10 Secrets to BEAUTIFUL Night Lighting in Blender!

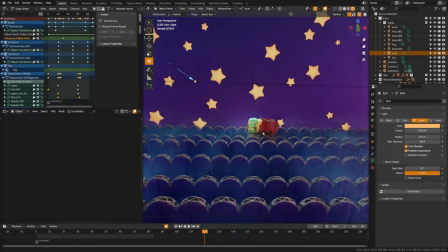487s
And what I want to point out in this scene is that when you're trying to light your characters in nighttime scenes,
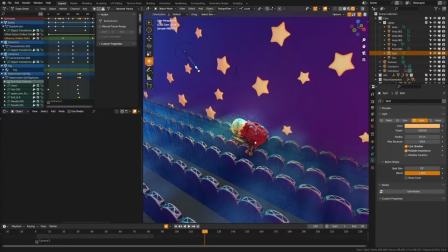493s
generally your lighting is going to be too large and too soft to adequately light your characters.
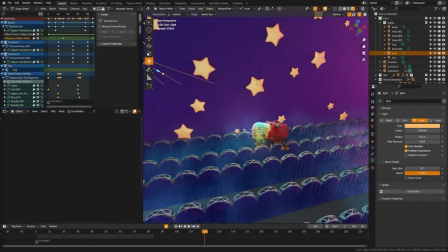499s
So you need to fake it a bit. So I recommend using spot lamps and pointing those at your characters with maybe some warmer colors and that will help kind of isolate
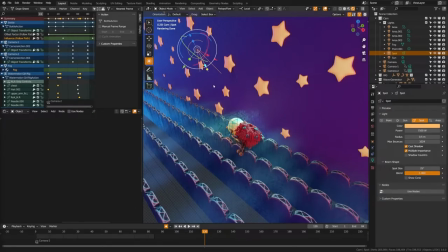508s
the lighting on your characters only and not contribute too much lighting to ruin the night mood of the rest of the scene but still makes your character visible.
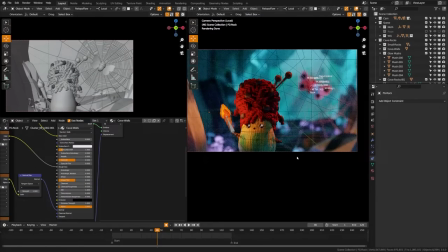515s
Now this is one of my favorite scenes lighting wise in my short film and this is a great example showing light in the darkness. There are a couple elements we're going to break apart here. So what you may notice is that we have a natural light source here with the
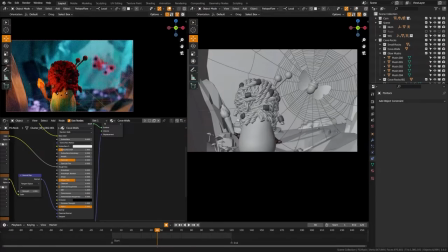529s
torch on our character and then we also have these glowing mushrooms.
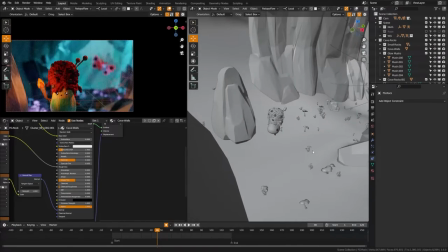534s
So a lot of the same things were applied but I'm going to show you the few tricks that are unique to the scene.
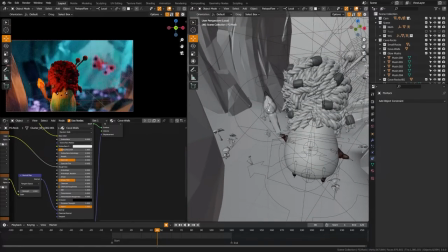540s
First of all we have the torch here and you can see that the torch actually has a point light attached to it. So when you're lighting night scenes like that and you have lamp sources,
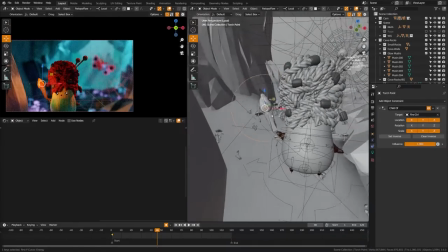550s
torches, flashlights, or other things I definitely recommend using a spotlight or a point light and parenting that to the object
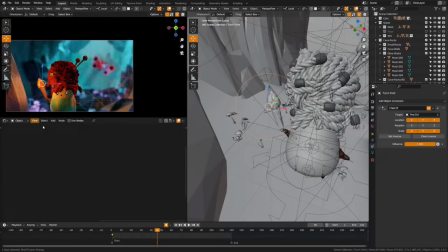556s
and then really cranking up the value of that to really dramatically kind of light the scene. So the torch of course would not give off this much light but we're going to go ahead and kind of fake it.
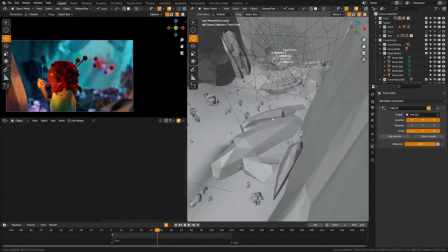567s
Now the other thing I want to point out is that there are also little point lights scattered throughout here and you can see these more when things come into focus and you can see that these point lights here although they serve no realistic function what they are doing are adding splashes of little
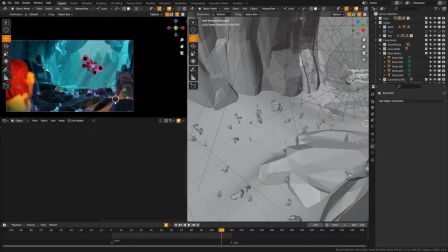583s
orange color that kind of mix into the blue background and just create a bit of visual interest with that color contrast.
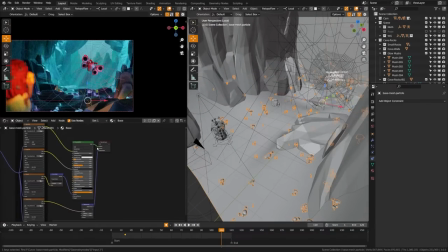591s
But the other thing I want to show you that's a small trick in here is that we have these mushrooms here and these mushroom particles if
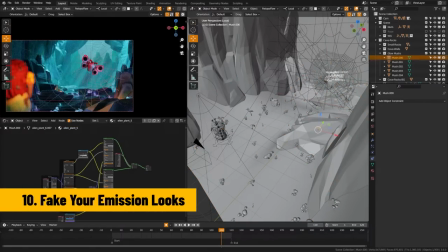599s
I grab one of these you can see have this what looks like a complex node setup but essentially what you can do is with any object in
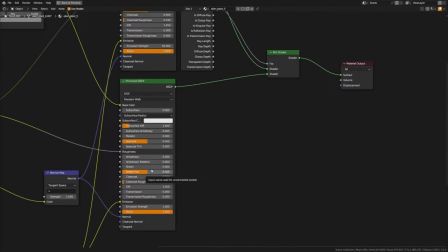607s
your scene that you want to light at night time you can use an emission value. But as you know, if you plug an emission value into an object and crank it all the way up, it's just gonna turn pure white.
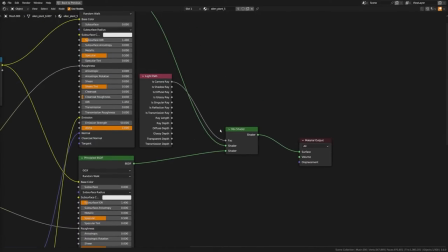617s
So what I've done here is use a mix shader.
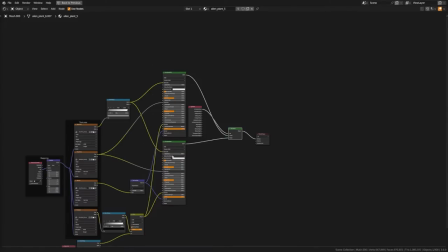621s
This is the same exact node setup for both of the mushrooms, but the only difference is the emission strength.
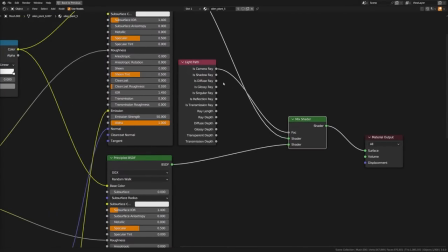628s
I've plugged both of those into a mix shader and the top one here will control the lighting and the bottom one here will control the look of the object.
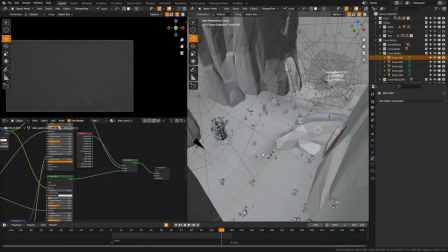637s
And then I'm going to plug the is camera ray into the factor. And what that allows me to do is that we can move around the scene.
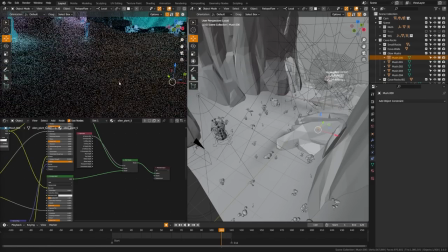646s
And you can see that our objects here are mushrooms. Their textures are still visible. They look like they're glowing, but they're not completely blown out.
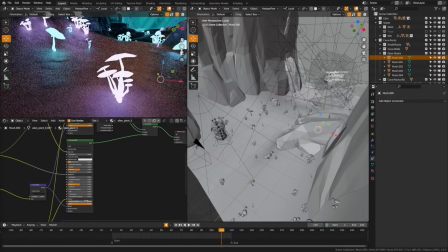653s
If I was to put the emission strength here to 50, you could see that they would become pure white.
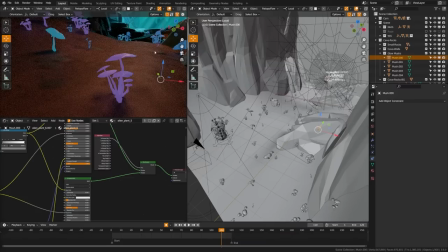658s
But if I lower the emission strength here to just one, you can see they're not adequately lighting the scene. So this is like a little trick you can do to kind of fake lighting. This also mimics what they do in Hollywood as well.
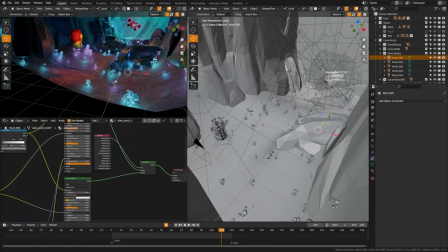671s
They may go ahead and put a fireplace in a scene, but that fireplace is not lighting the scene. They'll have a very bright light hooked up to a fire animation flicker that will create the lighting in that scene. So essentially what we can do here is fake our emission strength and get more lighting into our scene.